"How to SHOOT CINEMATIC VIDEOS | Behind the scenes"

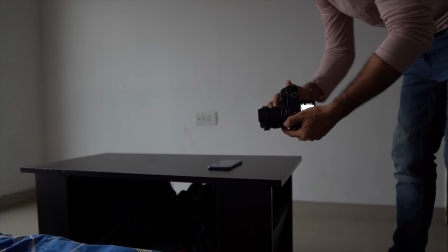[4:05]
So this time I'm using 35mm, few shots I'm taking with 35mm and few shots I've taken with 85mm, because this is a close-up shot.
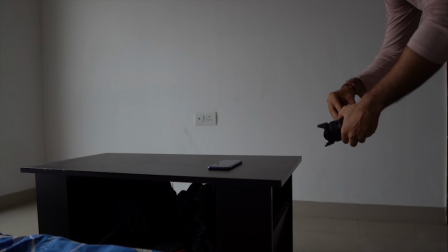[4:14]
So I need 35mm, let's start it. Okay.
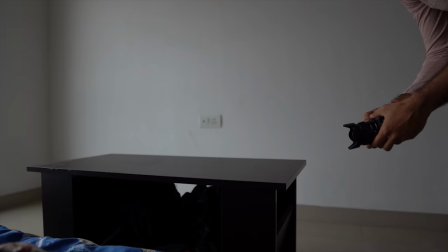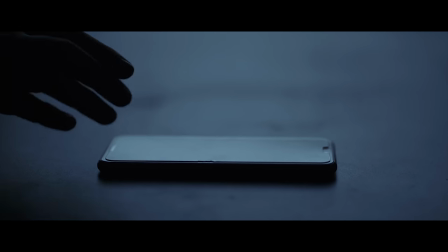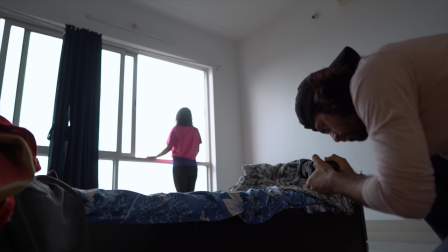[4:31]
So right now I am taking all the shots underexposed to give it a nice feel.
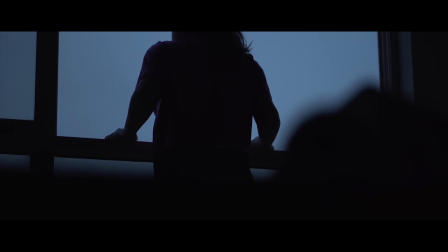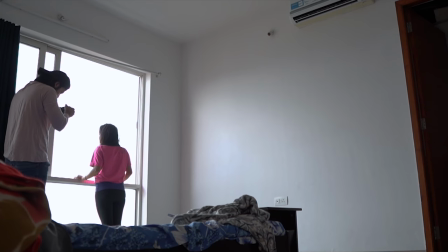[4:43]
So here's just a close up shot with
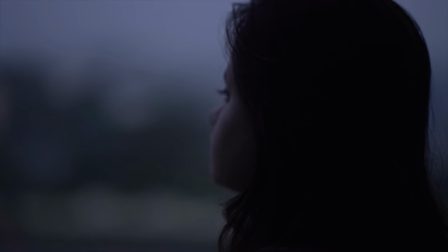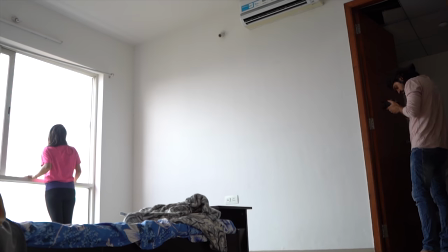[4:50]
35mm. Now this shot I will use as a transition to black, and I will try to reveal a new video from the next clip.
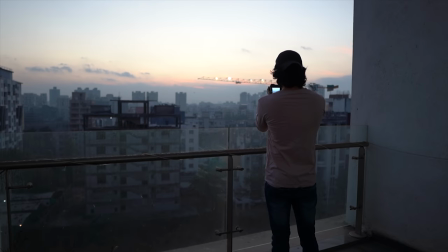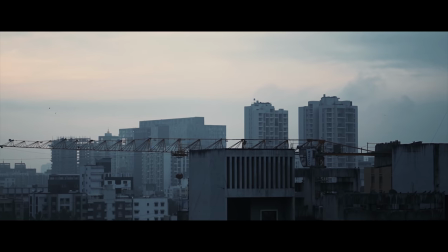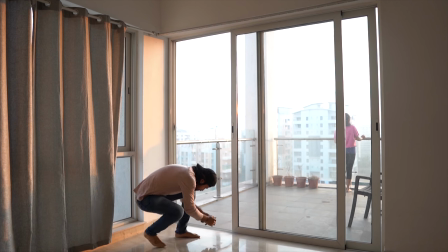[5:08]
And remember, always try to take different angles to experiment. Like here I'm using a lower angle so that it gives a nice depth to the video.
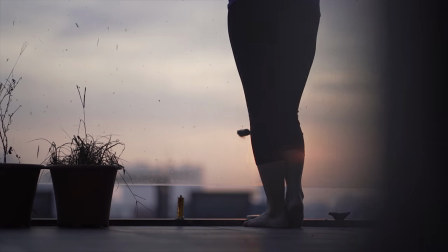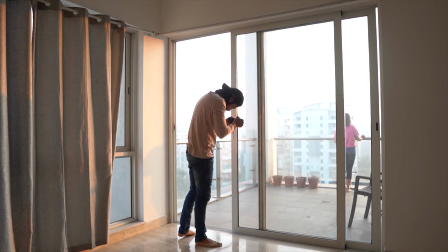[5:23]
Again, the same technique I'm using here to create a simple masking transition, which you will see in the final video later on.
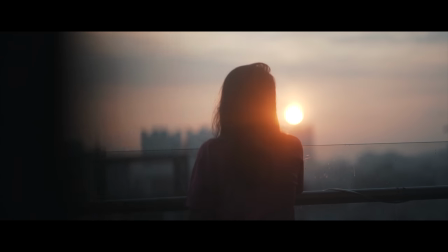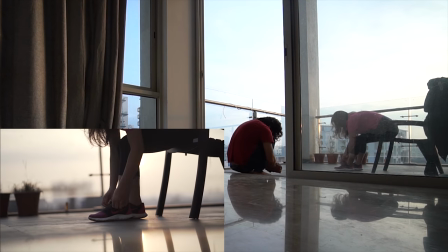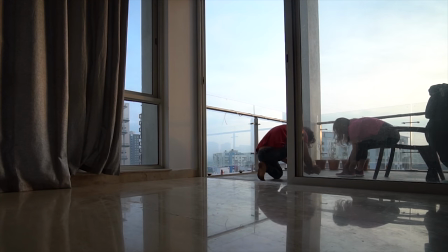[5:40]
Whenever you're shooting, always try to take a close-up shot as well, so that you can combine it later in the video.
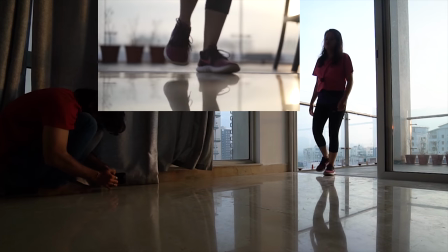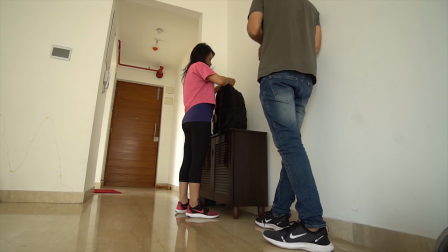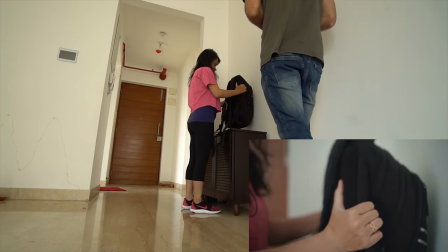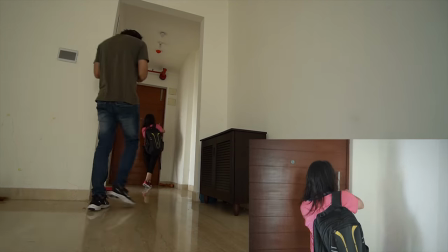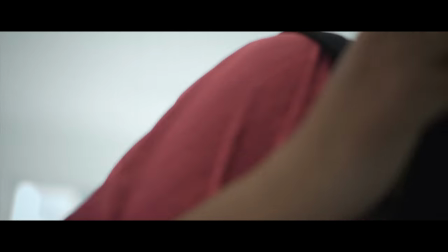[6:25]
So till this point, I'm just trying to build up a story and I'm taking all the shots at home. Now I'll go out and complete the final film.
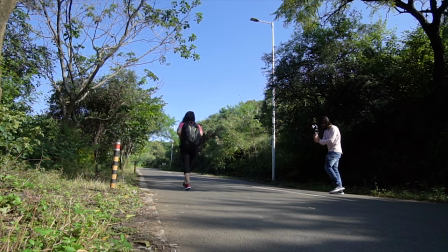[6:34]
Now I'm taking few shots on gimbal with the 85mm to give a nice, smooth, buttery footage.
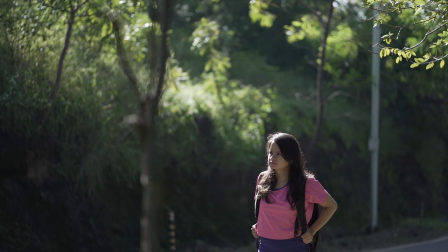[6:39]
You know, you should always try to keep a mix of shots, like taking few shots on gimbal and taking few shots handheld,
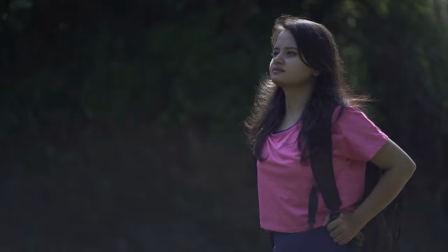[6:46]
so that it gives dynamic to the video and it will not look boring.
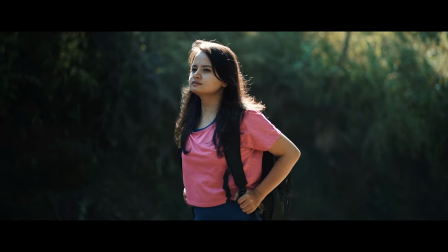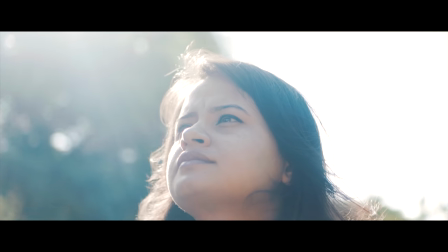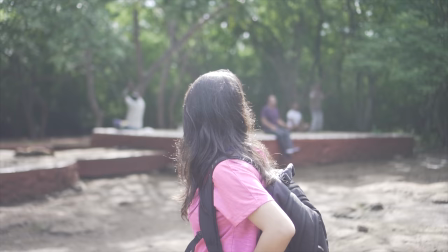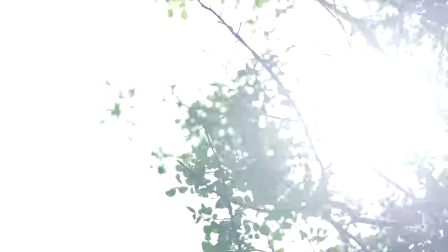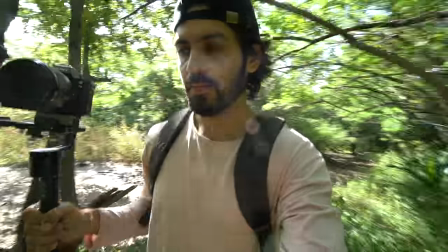[7:46]
Trying to take the shot just like this.
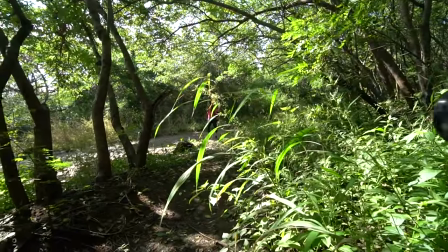[7:56]
Okay, come. Ruko, come. Fir se bahut fast ho gaya.
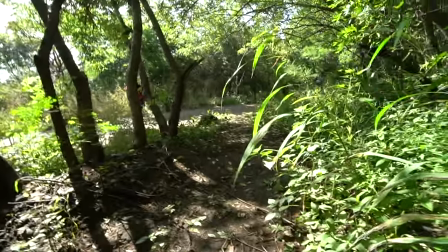[8:03]
Are yaar.
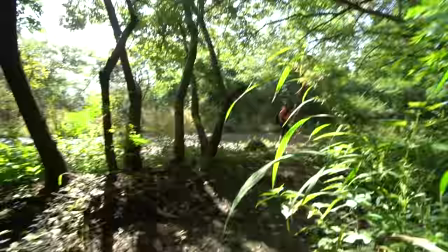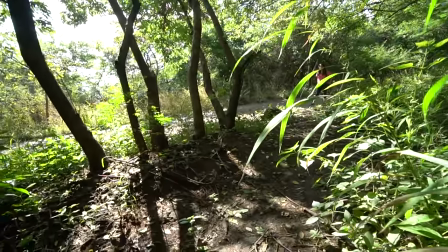[8:09]
One, two, three, start.